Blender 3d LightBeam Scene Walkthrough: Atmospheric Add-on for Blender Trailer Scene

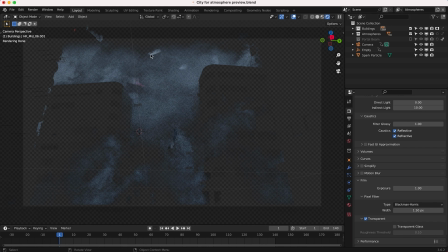8:13 So anyways, that's what I've done for this view layer. Pretty simple here. You can see our atmospheres in the deep background are being occluded by our skyscraper elements as well, which is quite nice.
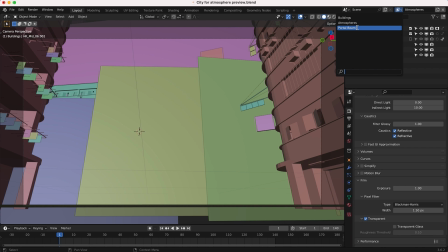8:22 So anyways, our third view layer that we've composited into our scene is our portal beam. This was a little bit more intense to create.
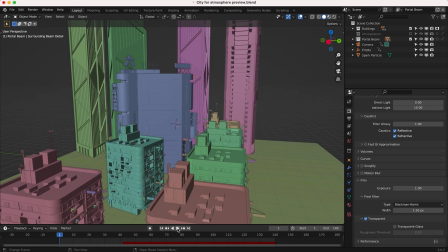8:28 So I'll go into this one a little bit more in depth I'll go ahead and just play our scene really quick so you can see the 3d geometry of
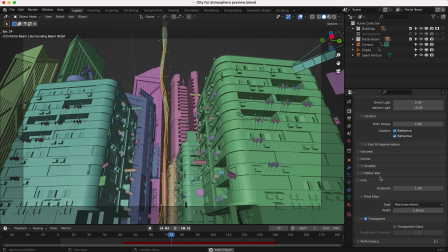8:35 everything So go ahead and play it here You can see our light beam comes down from the sky and there's some particles emitting off
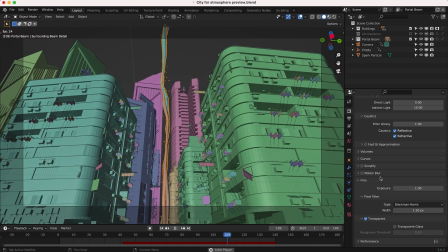8:41 of it And yeah, that's kind of what we've created here for this kind of sci-fi effect and to create these beams Here is actually a pretty simple
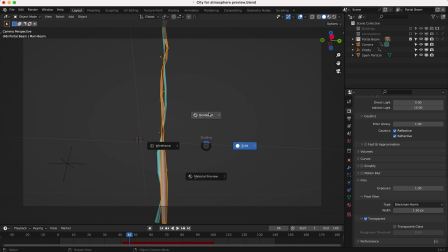8:48 process Go ahead and show you guys without the buildings here if I go into a rendered view this is essentially what our beams look like
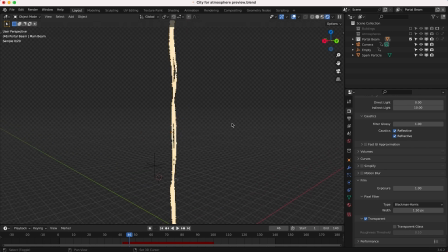8:55 without having any glow or color correction in the compositor. So actually a pretty basic beam here and you can see if we scroll through our scene very slowly there are actually two beams here. One of them is coming down from the top of frame and the other is coming down to meet it. You know we've just animated them over the course of our timeline and what we've done to create these beams I'll go ahead and show you.
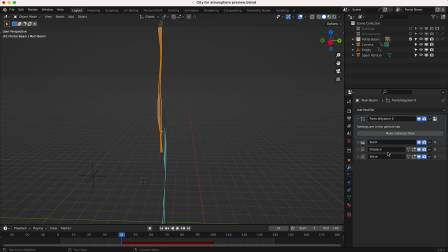9:12 I've just created a cylinder here and added a whole bunch of different modifiers to it in addition to a particle system. I'll go ahead and just show you for one of them really quick. I'll turn off the modifiers. The first thing I've done here is I've just created this basic cylinder here and I've kind of sculpted it to get a little bit more of an organic shape.
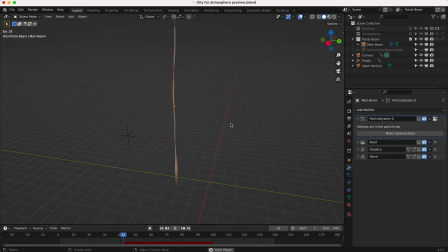9:30 So as you can see here if I play through the scene right now it's just an organic shape that has an emissive material on it. So pretty basic starting point for our portal beam. Then I added a build modifier on it.
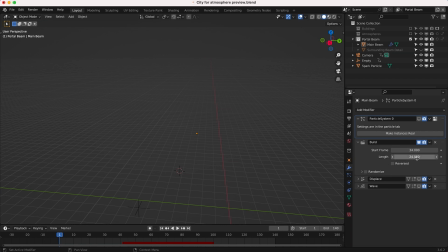9:42 So what this build modifier is going to do is over the course of 24 frames and starting at frame 34 which is when I wanted the beam to come down from the sky. It's going to actually build the beam. So it's going to build it in the order in which the vertices are created.
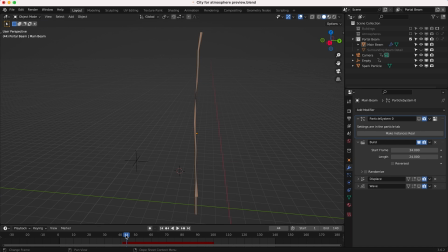9:56 And I actually have a tutorial specifically on how to use the build modifier. If you're interested in this specific effect, I'll put a link to that in the description below. But pretty basic little animation there with the build modifier. And I wanted to add a little bit more of an organic displacement to it as well, which is why I've added this displacement modifier with some noise on it.
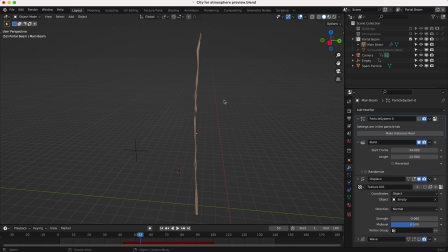10:13 So you can see when I enable that we get a little bit more of an organic look with our displacement there. So using a displacement modifier is a great way to get a more procedural looking organic look without having to do a lot of manual sculpting.
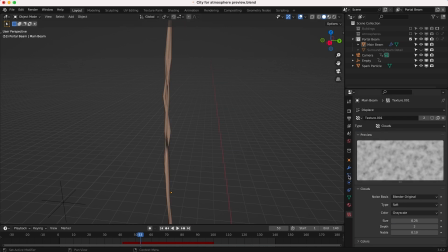10:25 So that's what I've done there. And I've just used a basic clouds texture to act as the displacement on our beam here.
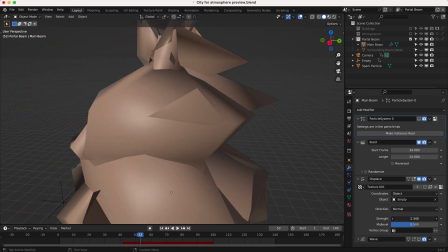10:31 And then of course you can adjust the strength here as well to create more or less displacement based on that clouds texture.
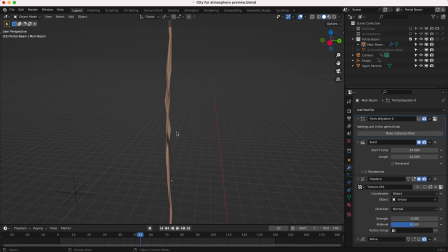10:38 Of course I've added a pretty subtle amount of displacement there, but this is the general idea here. Of course, you can go for more if you want to. And after adding that displacement modifier, I added a wave modifier to give it a little bit of animation.
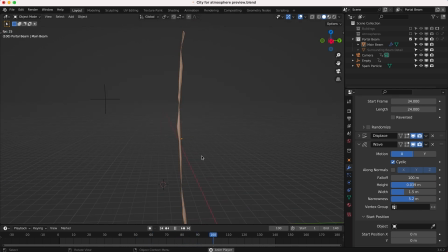10:49 So this is a pretty cool effect because what it does is it actually creates a wave on your geometry and you can kind of control how the wave looks. So for example, you can see I have a pretty long wavelength here.
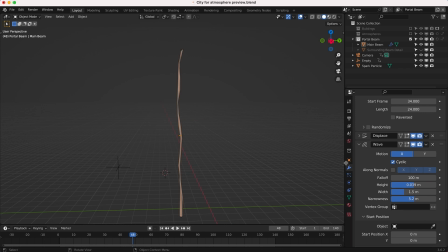11:01 There's kind of a wave that's going out here and going down our geometry, but we can actually increase the height of the wave and create a little bit more of a different look. So now you can see it a lot more obviously here see it's creating a wave on that geometry which is a little bit more
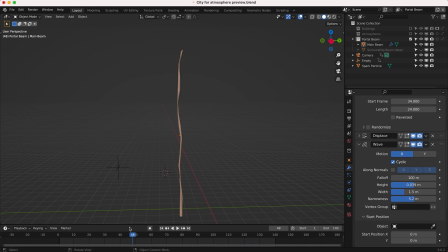11:17 of a interesting look so i kind of kept it subtle here because it's going so quickly but it definitely adds a little bit of randomness and kind of like a portal beam or a lightning beam type effect so that's what we've done there finally i've also added a particle system to
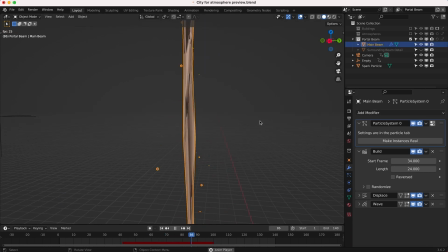11:31 this light beam as well so you can see if i zoom in here i just have these particles kind of emitting off of it and that's just to kind of create some sparks around our system to create a little bit more of an organic feel as well. And you can see if I go into rendered view what this looks like.
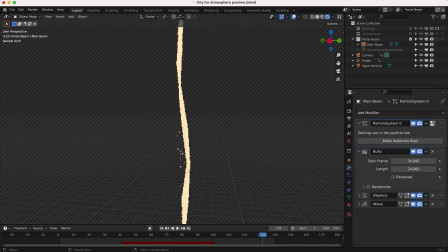11:44 You can see the little spark particles. And the spark particle is just an icosphere that I've instanced with a basic particle system right here.
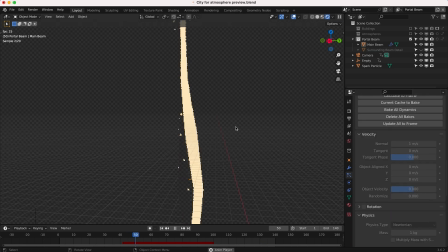11:50 I brought down the velocity really far down. So they're just kind of falling off of our beam here.
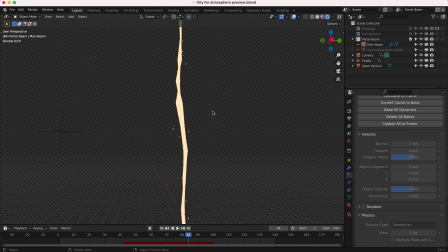11:54 Now I knew I was going to add a lot of glow and glare to this view layer. So I didn't really go crazy with the detail, but I thought that the sparks were a nice touch.
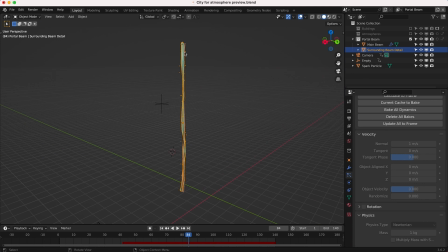12:01 So anyways, for the second portal beam, you can see here, I've essentially just duplicated our main portal beam here and I've scaled it on the z-axis by negative one so that the build modifier allowed it to come up from the floor instead of coming down from the ceiling. So pretty basic little effect here. I also have an empty here that helps to animate the noise to create a little bit more randomness in our portal beam.